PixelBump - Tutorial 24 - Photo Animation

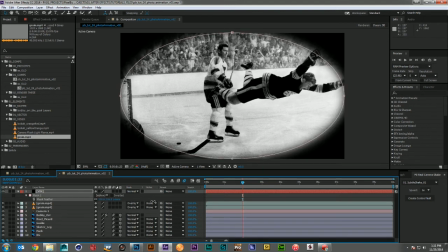Set it to the Subtract mode, feather it on out, and bring down its intensity a bit.
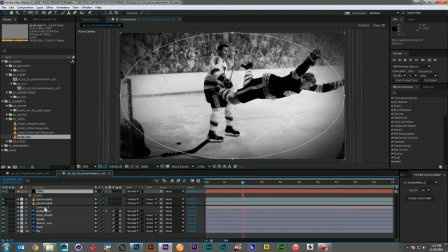Don't want it to be too overpowering, just want to feel a little bit of focus shift here. Let's go ahead and move it over like this.
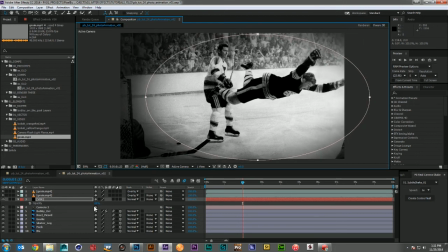That way the focus is really on the area Bobby's in. and while we're at it, let's go ahead and bring a little blur to that background, and I'm just going to steal the mask right here off the vignette.
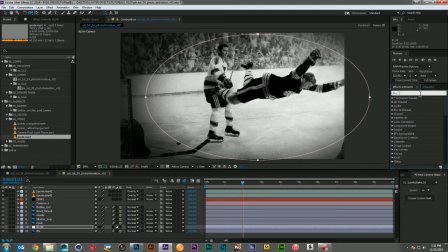Drop it on the background, and I'm going to grab a camera lens blur. Set it out to about maybe 20. Turn on the repeat edge pixels. Maybe 20 is too heavy. There we go, 10. And maybe on this one, I will bring the mask in a little bit,
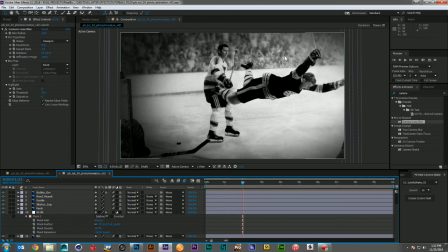just so they can see a little bit more of that blur right around them, really help punch them out of the background.
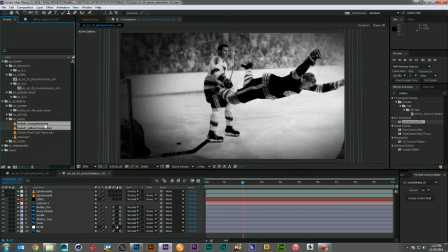So the next thing I want to add are these two bokeh effects,
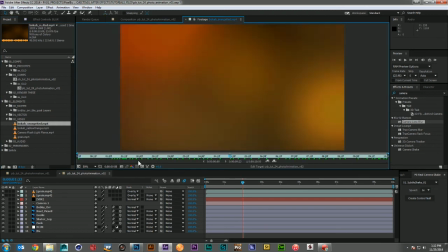and they're just filmed bokeh effects that
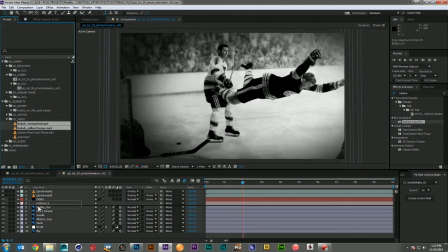i've got and a lot of the look came out of these types of stock footage
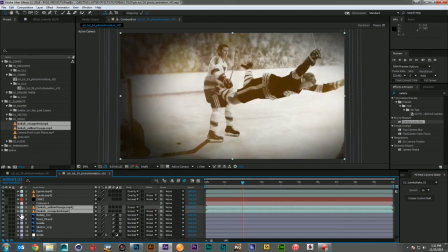and i set them both to screen and i'm going to reduce them to about 60 because i don't want too much flashing but i want it to be present
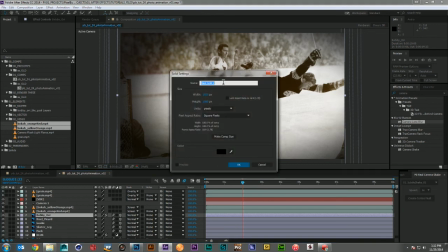and then i'm going to come in and make a solid in kind of that golden yellow area.
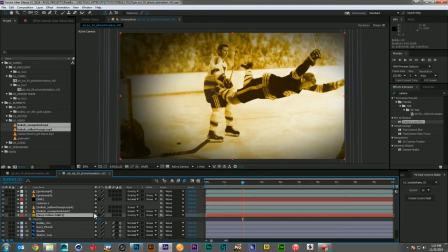And I'm going to set that as an overlay. And again, come back, pull it down a little bit. There around 60% looks about right. And now that I've got kind of my main color in, I'm
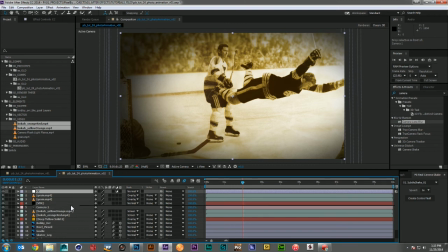just going to drop a new adjustment layer just below my vignette and I'm going to grab curves to just add a little more punch just
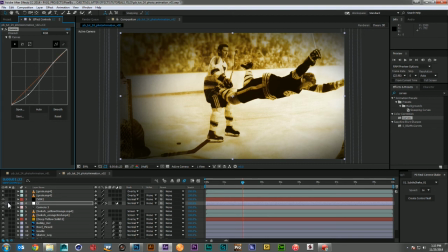want to bring those blacks down a bit without sacrificing too much of the bright white areas of the ice and then I'm going to come in drop in another adjustment layer and I'm going to add a glow above that.
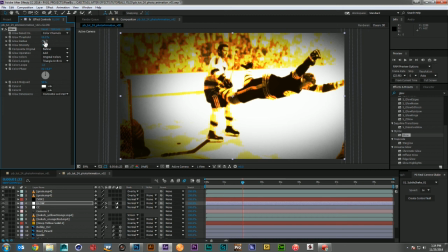And this will just help us add a nice haze or halo around everything. Kind of unify the whole piece. So I'll bring my threshold up until it's just affecting the areas that I'd like it to.
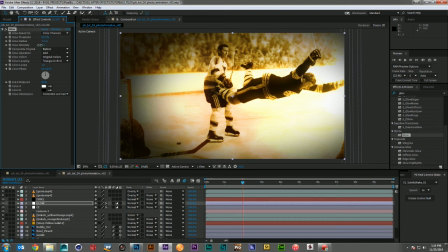Then I'll blur it out quite a bit in the radius and maybe take down the intensity just a touch. So you can see it just helps to add that nice haze and glow to the image. Let's go ahead and take a preview and see where we're at.
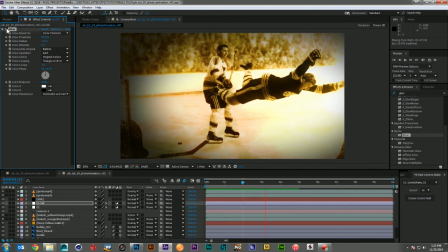There we go, that's looking pretty good. I think what I'd like to do is punch up these smaller pieces here a little more.
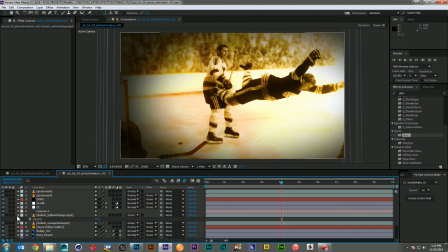Maybe put those back up to 80. Let's take a look again.
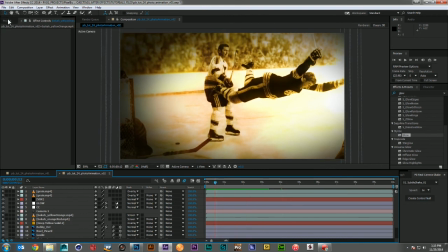There we go, that's looking better. Now the final thing that we did when we did the VESA spot is added camera flashes and I'm going to add my camera flashes just below the blur layer
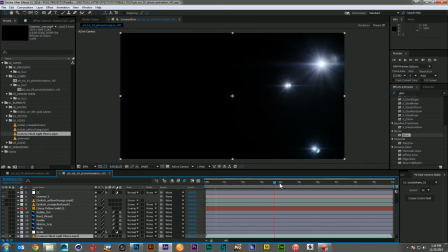and this is just another stock piece of footage just a bunch of optical flare flashes happening